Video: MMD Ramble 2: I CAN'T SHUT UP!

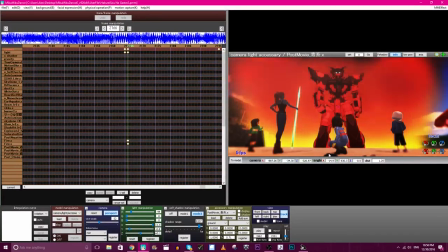979s
I wanted you to see, like, a little bit of Medi in the second scene, though, just because in the original you can kind of see the debris around them,
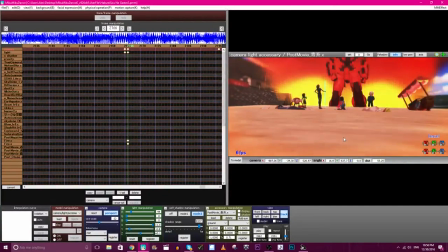986s
but I just couldn't manage to get it all in without blocking things,
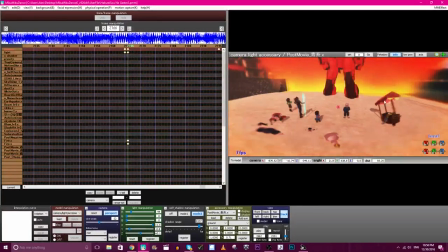990s
so I let Medi's little weird head stick through, which you'll never notice, and there's really no reason to, because it doesn't really add much, but whatever!
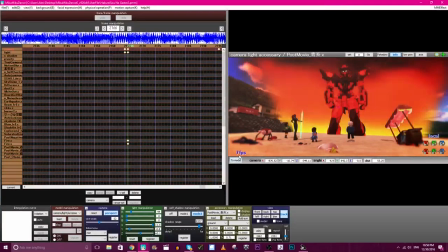1000s
I'll open up the Gaster scene. Jesus, this file's so big. 7 frames per second. My god!
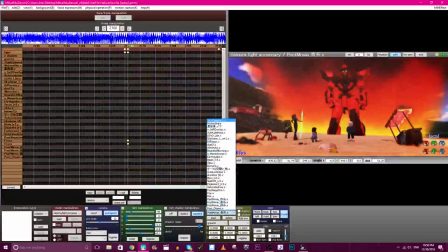1007s
Oh wait, we gotta turn the, God's Way Marching on.
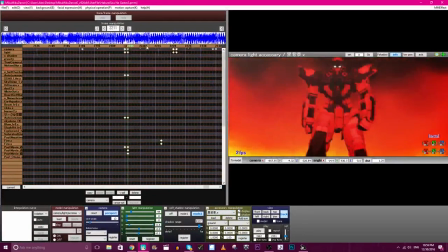1011s
So we can see these pretty lights, that were added pretty last minute, because these shots I thought were way too dark.
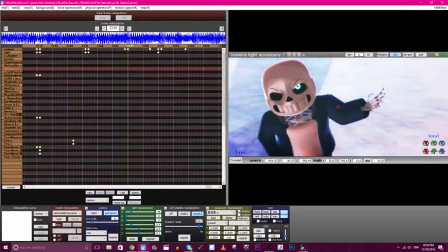1018s
And I'm not good at lighting, and MMD isn't very friendly when it comes to lighting.
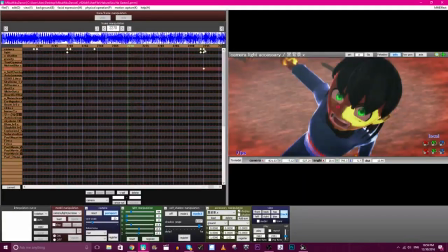1024s
So God's Way Marching really is, like, the best effect for me, because I suck at lighting.
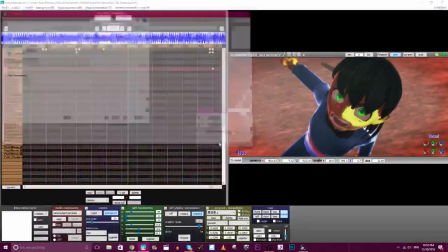1030s
Anyhow, let's open it up. Yeah, I don't want to save those changes, man.
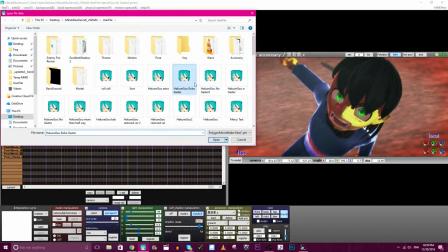1036s
There's so many things here. Is it Robogaster? It's Robogaster.
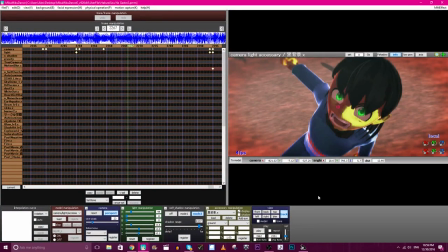1043s
Let's give it a second. It's gotta think about its life. Much smaller file, though, so it shouldn't take too long.
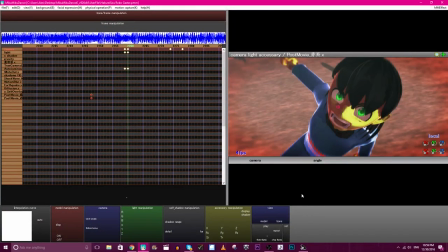1049s
This one, I cut out, most of the loading time, because it was loading long before I started recording this video, kind of, by at least a minute. It takes a little while to open up that file. So many models. Come on, Gaster, you can do it.
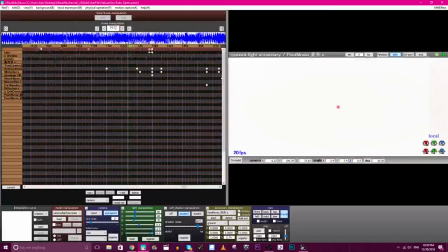1064s
There you are. There you are, you silly little goof! Silly little goof! I don't need to see any of that, that's creepy.
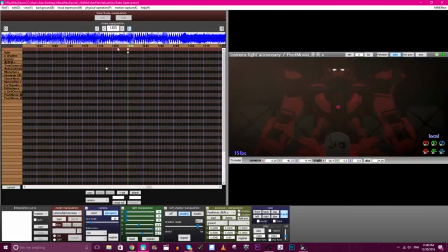1075s
What is happening right now? Where's the... Oh!
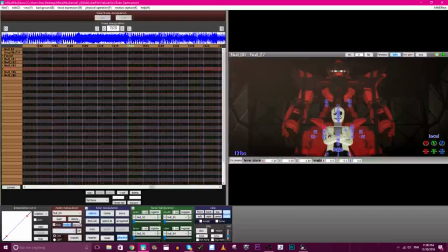1080s
It's this stupid new... Get out of here! We don't need to see the cockpit right now.
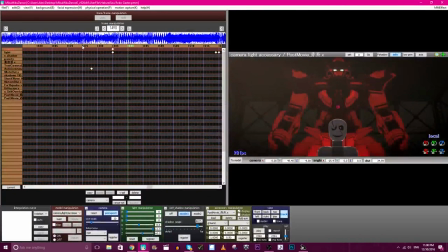1086s
We don't need that. We don't need that. There we are. Okay. So, this is also a straight shot. We're gonna move the angle up. Why are you sitting? I know why you're sitting.
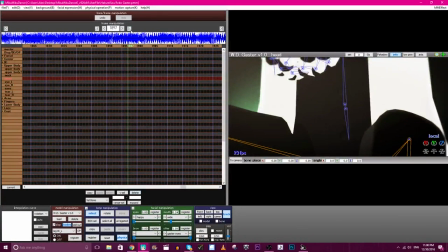1101s
It's because I did these quick. I did these scenes quick. I'm sorry.
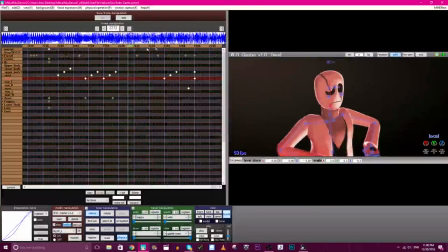1106s
I didn't mean to delete those ones. I meant to delete these ones. these ones.
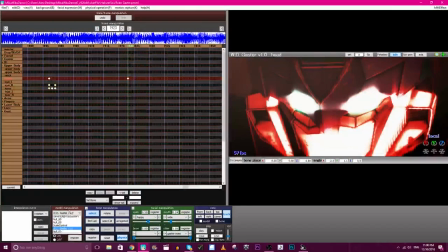1112s
Don't worry about it. Going back to where we were so I can make the point I wanted to make about forced perspective!
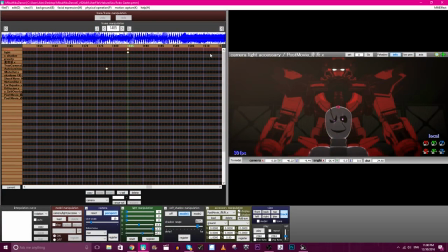1122s
Oh, there was another thing, forced perspective, in the other project that I need to say. Well, we'll go back to it. You'll see the loading time. So, we're gonna look up here, and we're gonna try to, well, this is pretty damn straight.
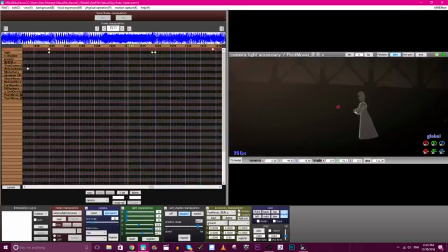1139s
Not just locally, I want to go globally. Yeah. That's straight enough. So, not only is Gaster tilted forward, but our dear friend here, is facing through the floor,
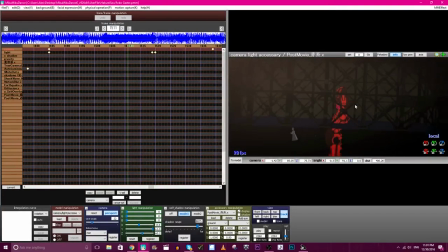1153s
and is tilted backwards, along with the whole stage, all tilted this way. Because, like I said before, he's big, and I need to make him look big.
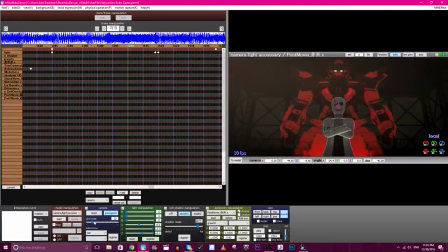1167s
And I still don't think I achieved that too well, but whatever. It is what it is. Because I also couldn't include too much of his gasty pants. Because in the original, the shot kind of ends around the waist.
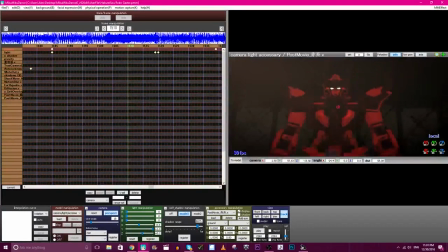1181s
And you could still see the top of the head, kind of. So I wanted to keep that. I wanted to keep that feel. Holy cannoli moly.
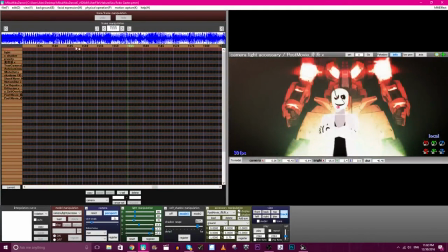1195s
So that scene was fun, and oh yeah, the lighting in it, I love. This is more God's Ray.
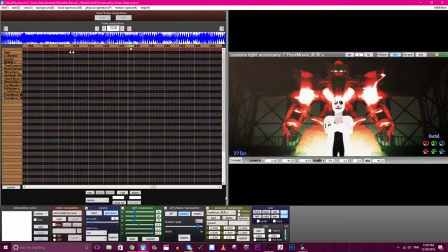1200s
That's more God's Ray marching. It is a holy effect. I just love it. And the rest is just autoluminous, really, doing all that. Because the light's shining on him, and I like that it reads that he's shiny.
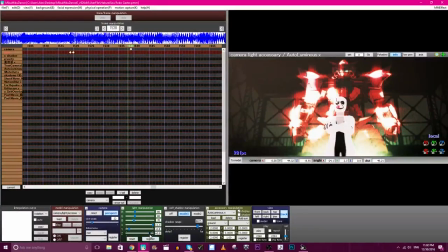1215s
I think it has something to do with his textures that the autoluminous actually affects where the light hits him, like it's actually metal.
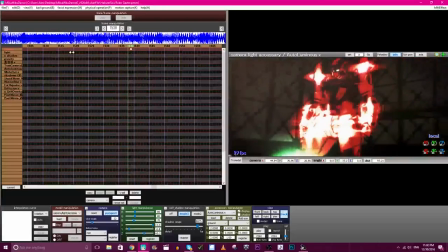1224s
It's really cool. And God, look at him, he's so cool.